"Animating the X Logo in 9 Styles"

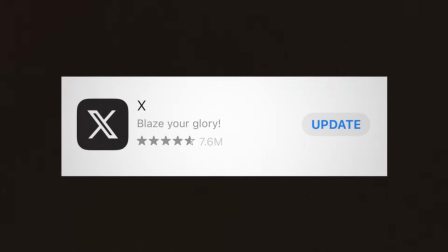249s
He also changed X's tagline on the App Store to Blaze Your Glory. I'm just surprised he hasn't changed the character limit on Twitter to 420.
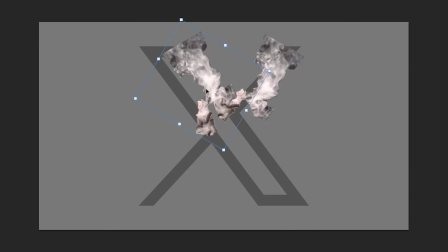258s
Oh, he has. So I needed to create an exhale of smoke that formed the shape of an X. I animated this frame by frame on my iPad using CaliPeg,
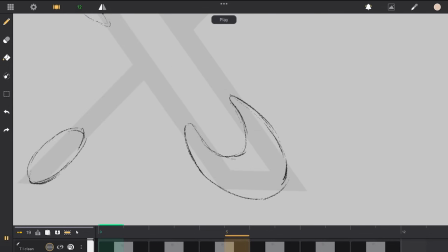267s
starting by animating the basic shapes to get the timing right, then split that into more circles, making up the main mass of the dank clouds. Then another pass filling the gap in between, and adding a final pass of shadows on all of them.
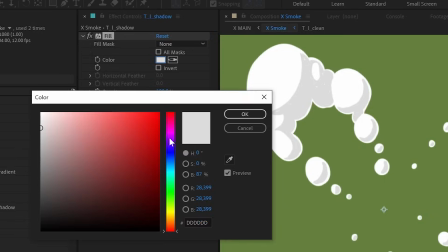279s
And because he's obviously smoking that loud, I coloured them slightly purple, matching the official Pantone swatch for Sticky Icky.
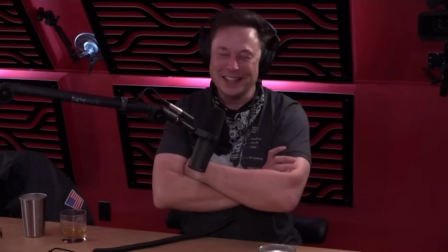There was. You ever see a grown adult
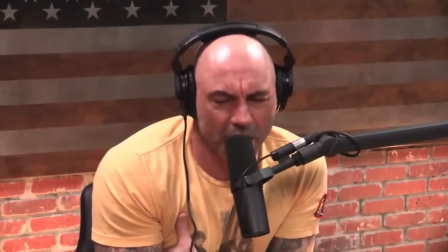299s beating the shit out of a 10 or 11-year-old.
Now our philosopher king possesses not only the strongest mind, but the strongest body.
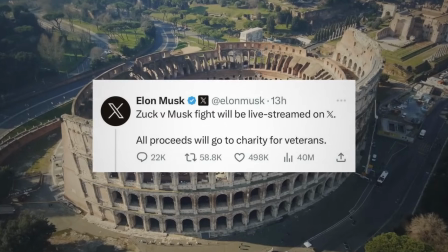308s
He has challenged Mark Zuckerberg to mortal combat, presumably to determine who dreams of the most electric sheep.
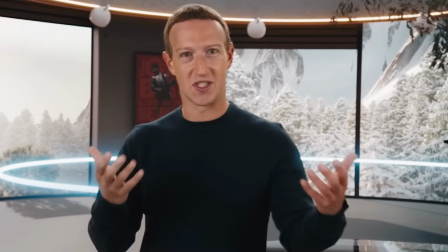315s I think it's time for my workout.
Now, being like Musk, someone who is pale and generally soft to the touch, this seems like a physical fight you wouldn't want to pick. There are some undeniable benefits that even I would get from trying to fight a high-profile peer like, let's say, Andrew Kramer.
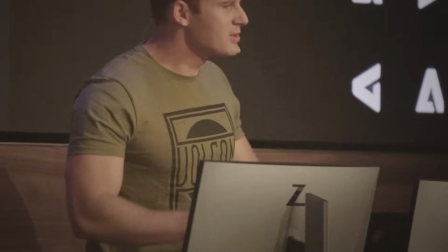332s
But there are two good reasons why I wouldn't.
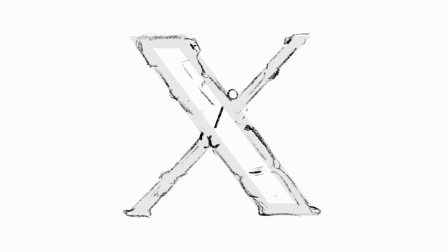336s
I drew Musk in a commanding pose matching the strong form of the X, using all of my human anatomy knowledge I learned from the greatest resource available.
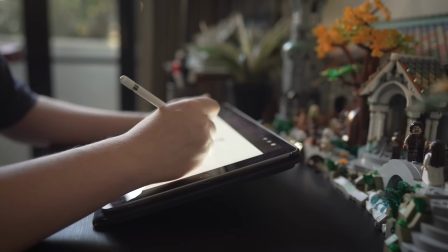343s
And to animate him flexing, I created just 4 separate frames of animation. 2 of him holding his flexed pose, 1 of him at a relaxed state,
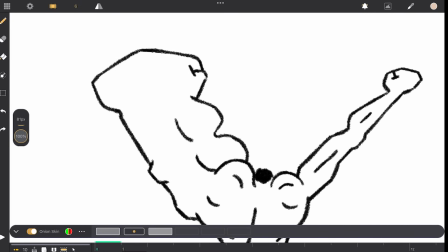351s
and 1 really flexed where his muscles are larger, so we get that nice bounce as he moves in and out of his flex.
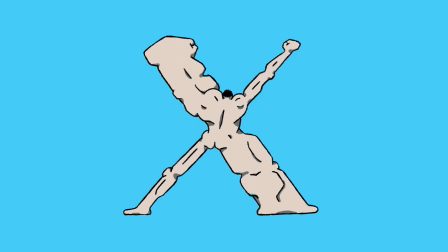Musk has money. Dollars. Dosh. And why wouldn't he? He co-founded PayPig. He works every second of the day, twice out on weekends. And by all accounts, he has that dog in him. Now for a rebrand, a company the size of Twitter could easily pay hundreds of thousands, if not millions of dollars.
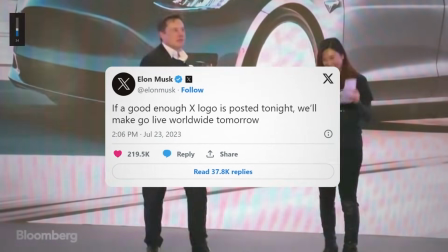381s
But not our Musky baby. He crowdsourced the X logo in 24 hours by putting out a single tweet, cutting through all the bureaucracy,
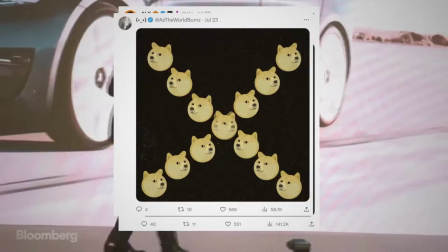389s
design agency nonsense, and anything remotely resembling due diligence, and got this logo essentially for free. So the only real cost was the $6 billion it knocked off the company valuation.
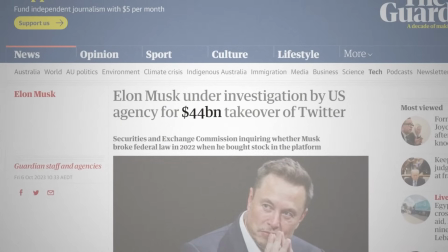400s
And of course the $44 billion Elon paid personally to be able to make that decision.
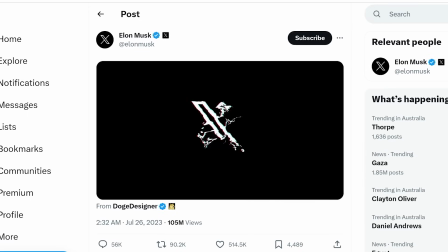405s
But he recouped some of that by saving time using an Envato Elements template to reveal the logo. Now this video is not sponsored by Envato, but I don't mind throwing an affiliate link down there in case any curious creatives or tech overlords are wanting to turn their company around.
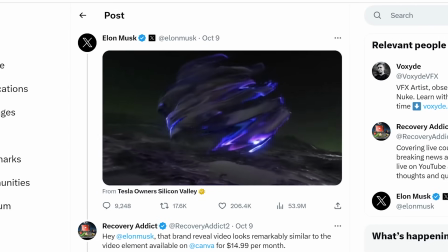419s
Oh, and I'm getting another report now saying he saved even more money revealing the logo again with another template.
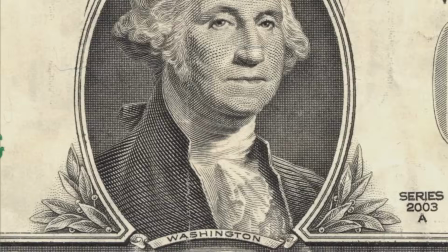425s
When will the savings stop? I designed this one to look like the almighty dollar.
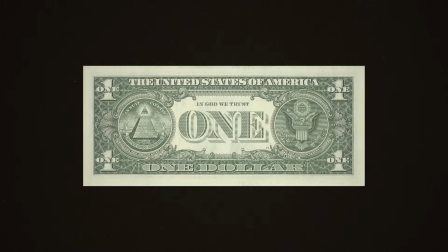429s
Wait a minute.
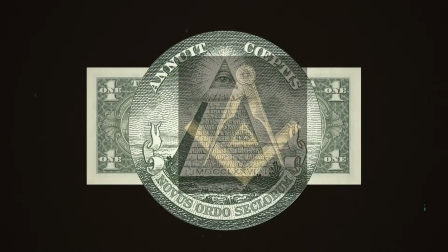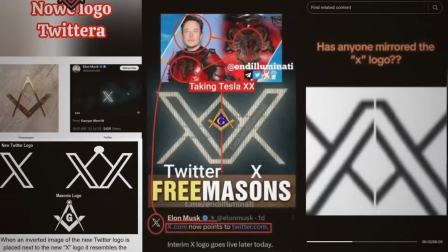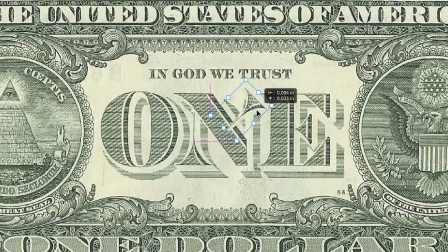443s
And we can turn the middle N into an X quite easily if we just... and then... there we go.
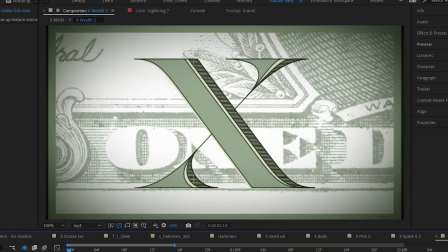449s
To make it feel extra conspiratorial, I used close-up details of dollar bills, more paint texture to cover them up,
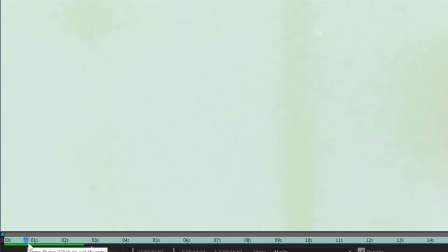456s
a couple of frames totally blurred out for extra secrecy, and a cheeky light leak over everything to illuminate a scheme that goes all the way down to the top. In one atrocious decision, Elon threw out decades of branding, decades of brain cells, and even an honestly great logo. But how do we know it was great? Well, it was made of circles. X, not a circle in sight.
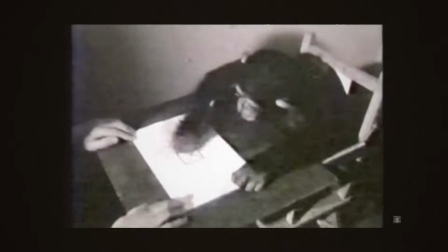481s
Amateur lines that any chimp with a ruler could have created. These circular designs are the way we designers show the objective quality of a logo. Not at all something we'd slap on afterwards in order to make it look cleverer than it is on a Behance post. Now Elon loves very few things. The letter X, Mercy, and Art Deco, the style that defined the affluence of the early 20th century.
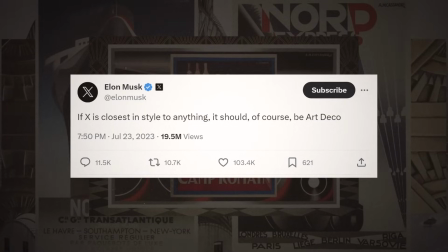502s
Before choosing the new logo, Musk said X should be closest in style to Art Deco, and the new logo at least kinda is.
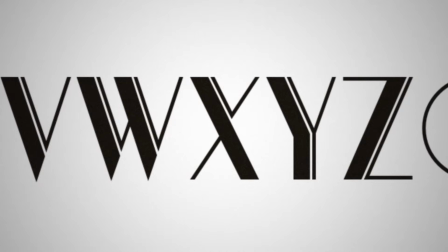509s
It's very similar to other X's and Art Deco inspired typefaces, so let's go with that.
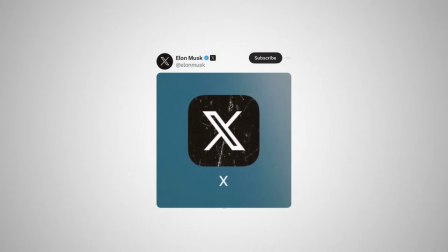514s
I added a few extra details, and oh, he's added a grunge texture on top of the app icon, which is a bit more hybrid theory than Great Gatsby.
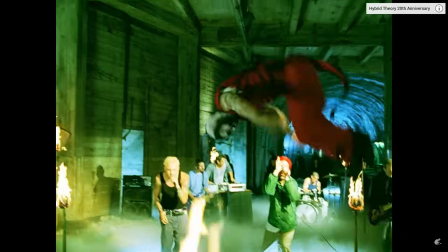522s
But I can work with that. Let's pretend that texture is film damage, and take inspiration from film title cards of that era.
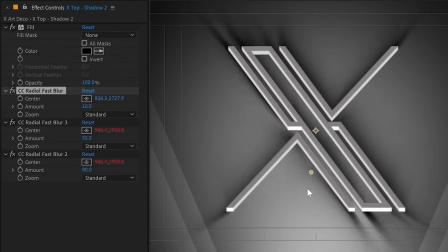529s
I created an extruded shape to make it look 3D, created a shadow using CC Radial Fast Blur, and added even more grain and shape.
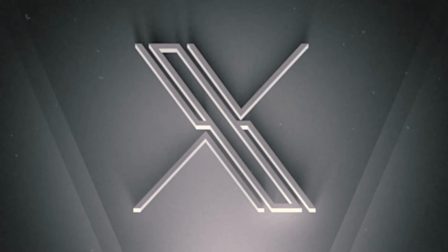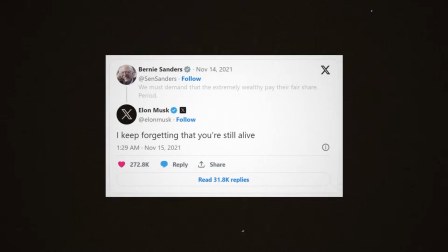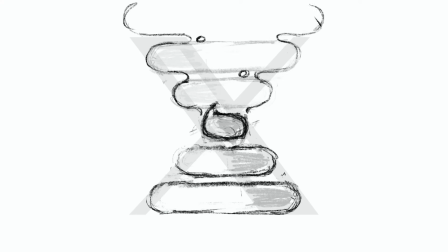548s
So while drawing this piece of shit, I struggled to show the thicker stroke,
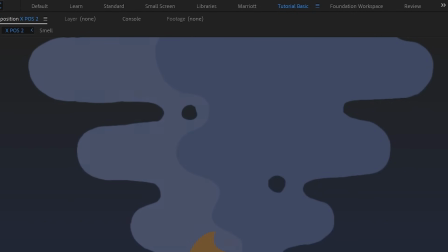552s
so I leaned on the shadows of the defecation and the highlights of the stench cloud, which I animated moving up slowly frame by frame.
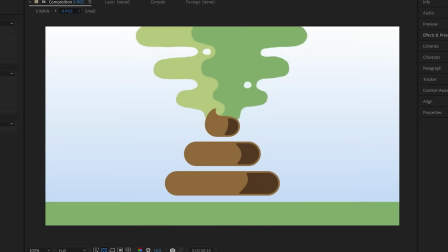558s
I also stylized the main mass as to not be quite as repulsive. I originally made this scene in the daylight on some grass, but that just felt too organic and wholesome.
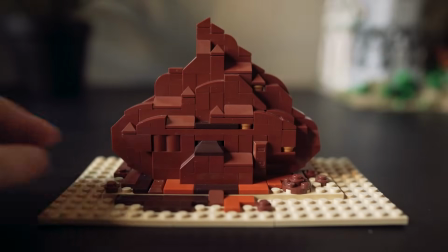567s
I also tried making a Lego version, but that didn't go anywhere productive.
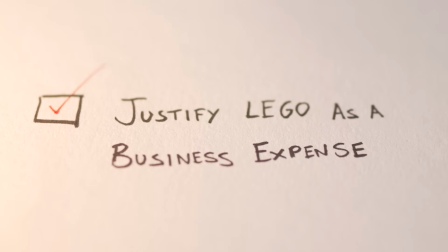Elon is saving the future. Clearly. But he's not rushing into it. He's taking a calm and measured approach to things like AI.
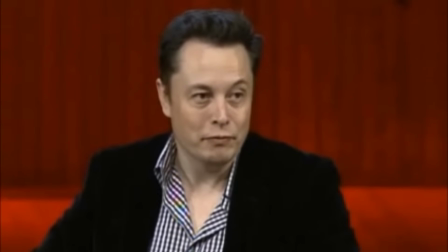583s I mean, with artificial intelligence, we are summoning the demon.
The last thing he wants is a sci-fi dystopia.
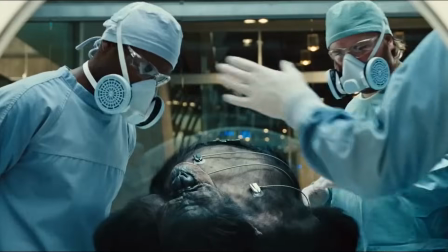590s
Here at Neuralink, what could possibly go wrong? But the future needs an X. And of Elon's long string of X's, one gives me hope.
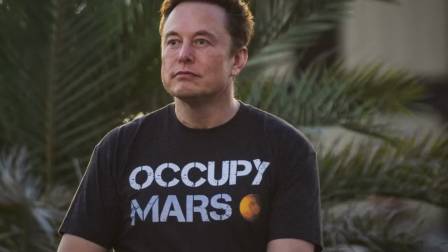603s
SpaceX. His goal can't be clearer. Occupy Mars. That's actually the moon, but that's neither here nor there.
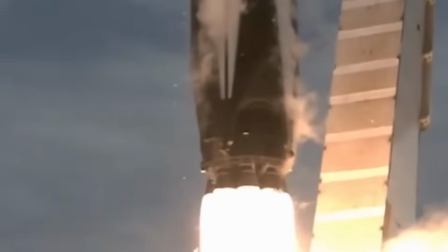610s
I'm sure they'll figure that out once they're up there. Now, I genuinely think humans going to Mars is a good idea. At least better than humans going to Twitter.
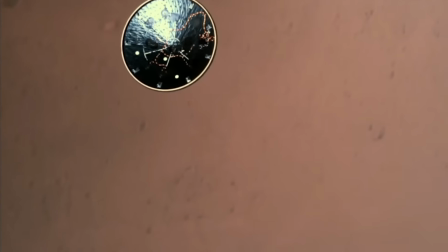619s
So for the climax of this animation, I'm creating the Mars landing using the most futuristic artistic medium I know, miniature diorama.
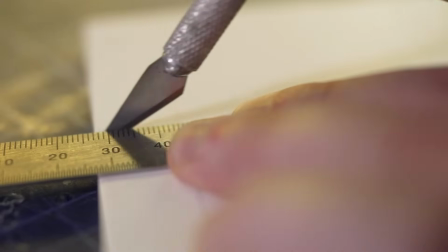627s
I created an X out of foam board that is going to be our lander.
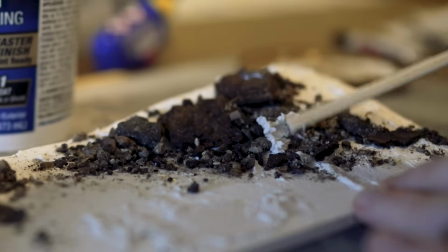633s
And for the Martian surface, I stuck down a whole bunch of bark, rocks, and sand.
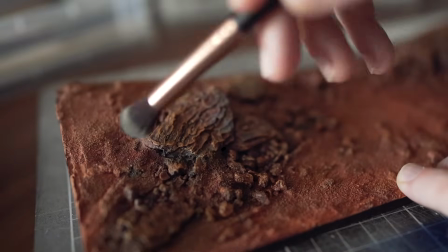637s
I gave them a wash of paint, dry brushed them, and added some red-brown pigment powder for that nice, matte, dusty finish.
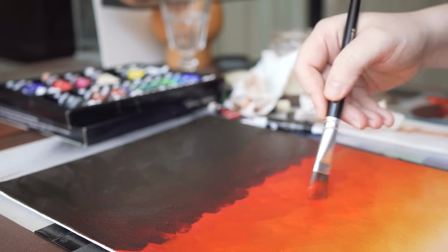644s
I tried painting a few backgrounds and testing them, because the sunrise and sunset on Mars actually give it a blue sky.
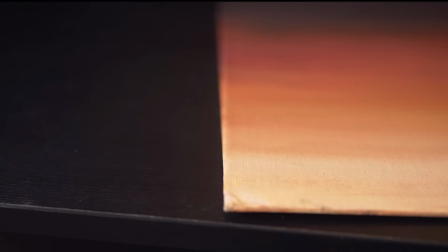649s
There can be one fun fact in this video, but I settled on red. To film the landing, I rigged up a mount to the top of my camera by taping a stick to a microphone,
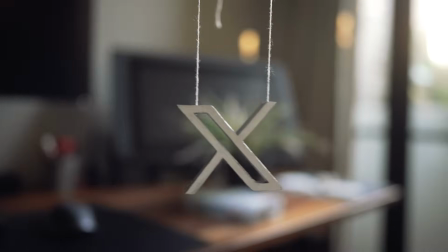658s
then dangling the X in front of it, and instead of lowering the camera and X onto the Mars diorama,
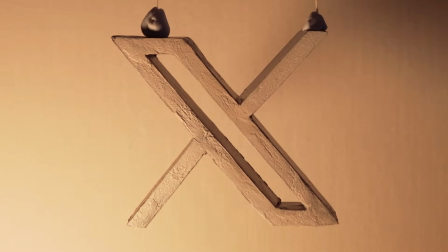663s
I figured it would be easier to just raise up the Martian surface to just underneath the X. And I just happened to have a motorized platform that I can program to different heights.
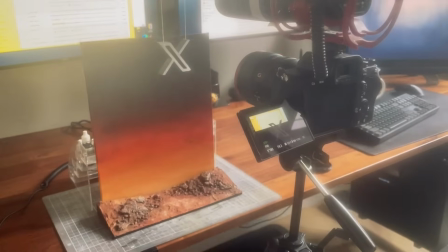674s
I lined it up and hit record.
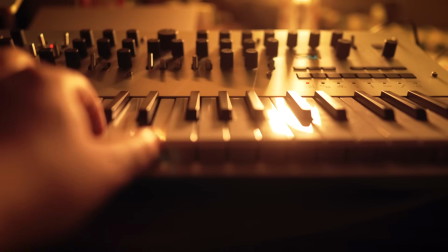678s
And all that was left was to compose a fitting score for it, and compile them all together in an After Effects project,
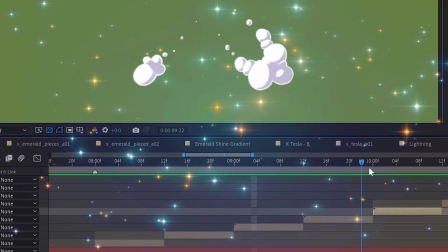684s
which you can download for free by the way, to take a closer look at how organised it is, because we always label our layers, and steal some of the effects for your own projects.
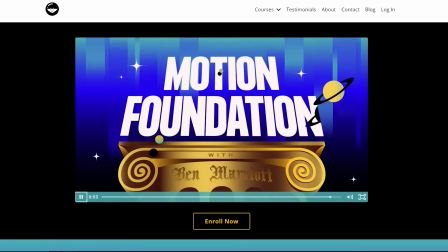692s
Go ahead. Oh, and I also teach motion design courses. Now every Horcrux was in place, or saved, or destroyed. I'm not really 100% on the metaphor, I never finished the Hunger Games.